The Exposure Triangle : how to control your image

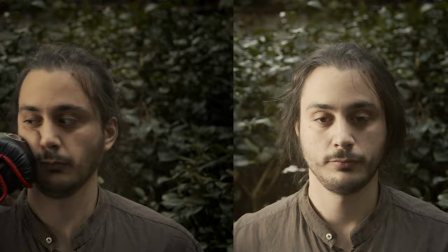243s
If the exposure time is set on 1 48th of a second and you decrease it to 1 24th,
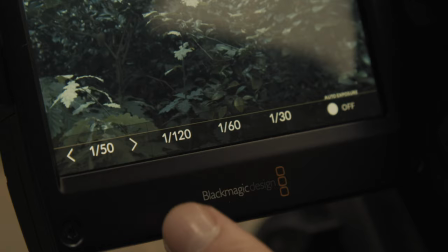250s
you will get twice as much more exposure time and therefore twice as much light. Shutter has another impact on the image, the motion blur. This is how much blur you get from movements.
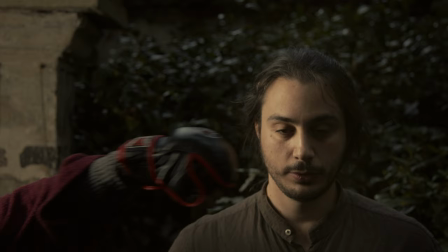262s
A faster shutter like 1-200th of a second gets you less motion blur, which is weird.
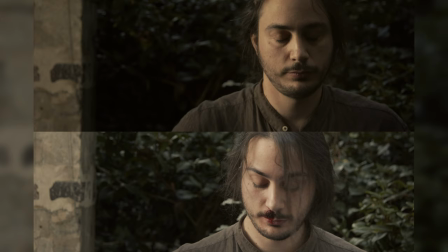269s
A slow shutter, say 1-12th of a second, brings more of that blur, but that's also weird.
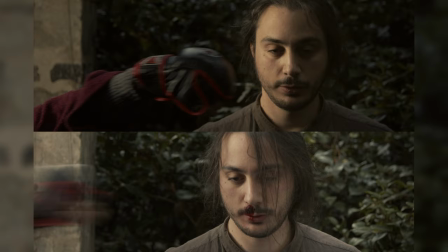274s
This effect is very visible and strange, so it is rare to change it, except if you want to do a very specific shot. usually exposure time is set to be twice as fast as the number of images recorded per second to achieve a classic motion blur.
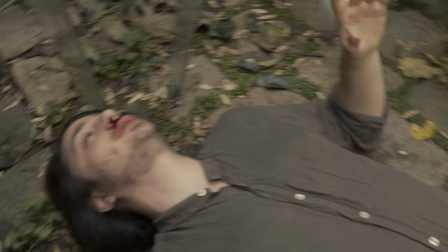292s
One more example just for fun.
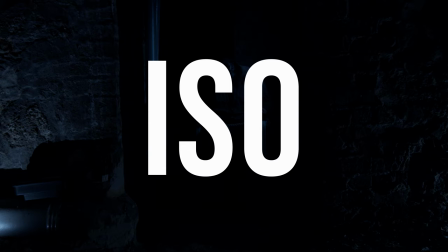296s
That seems hurtful. Now for our final setting, the ISO.
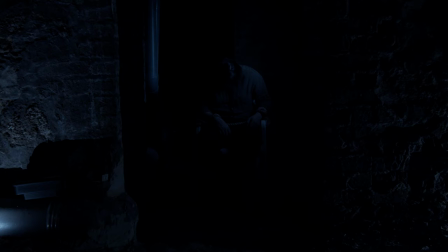302s
ISO acts as a boost of the sensors sensitivity to light. The bigger the ISO, the brighter the image.
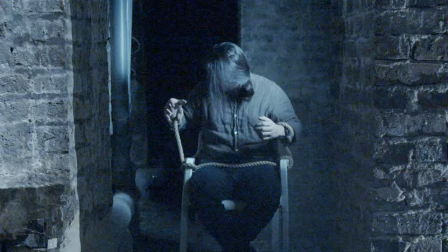311s
But it can't be that easy, right? ISO creates a phenomenon called numerical noise.
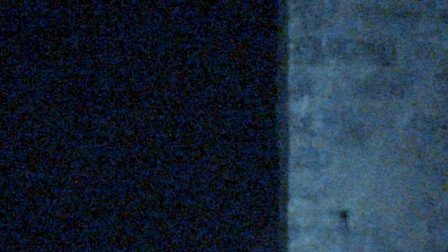318s
It is a destructive effect that lowers the global quality of your image. It is best to keep it low, unless you have no other choice, like in this example.
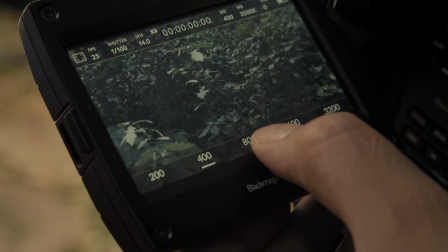327s
We can't find Nathan anymore. Too bad. So with all that said, what can we change to get more light?
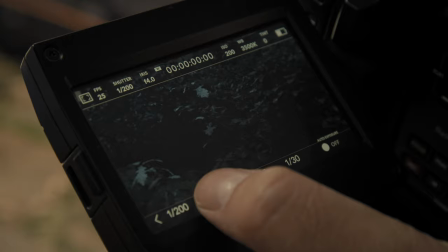334s
Well, on camera, not that much.
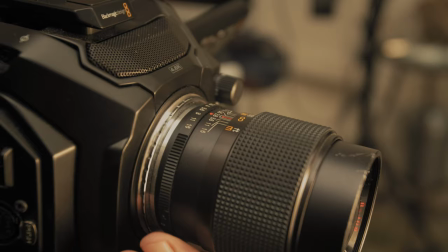337s
If If you want very specific effects, like depth of field or motion blur, you have to actually control the lighting of your scene.
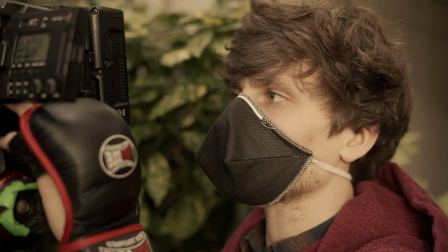346s
It depends on the project you're working on and the precision of your planning. If you don't really care about depth of field, you can change the aperture.
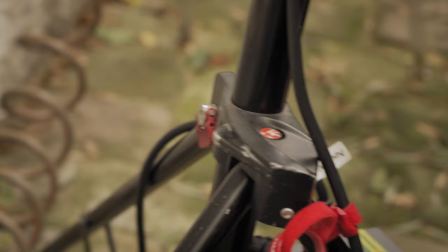355s
If numeric noise is not a problem, get some. This is all about what you need in what circumstances.
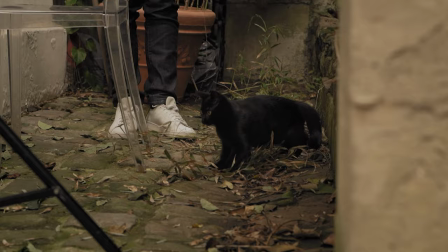363s
We merely scratched the surface of the effects of the exposure triangle on the image.
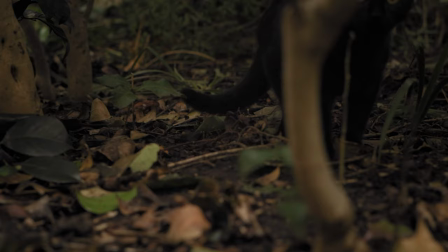370s
There's much more to learn, but now you have the basics and we look forward to making other examples. See you next time!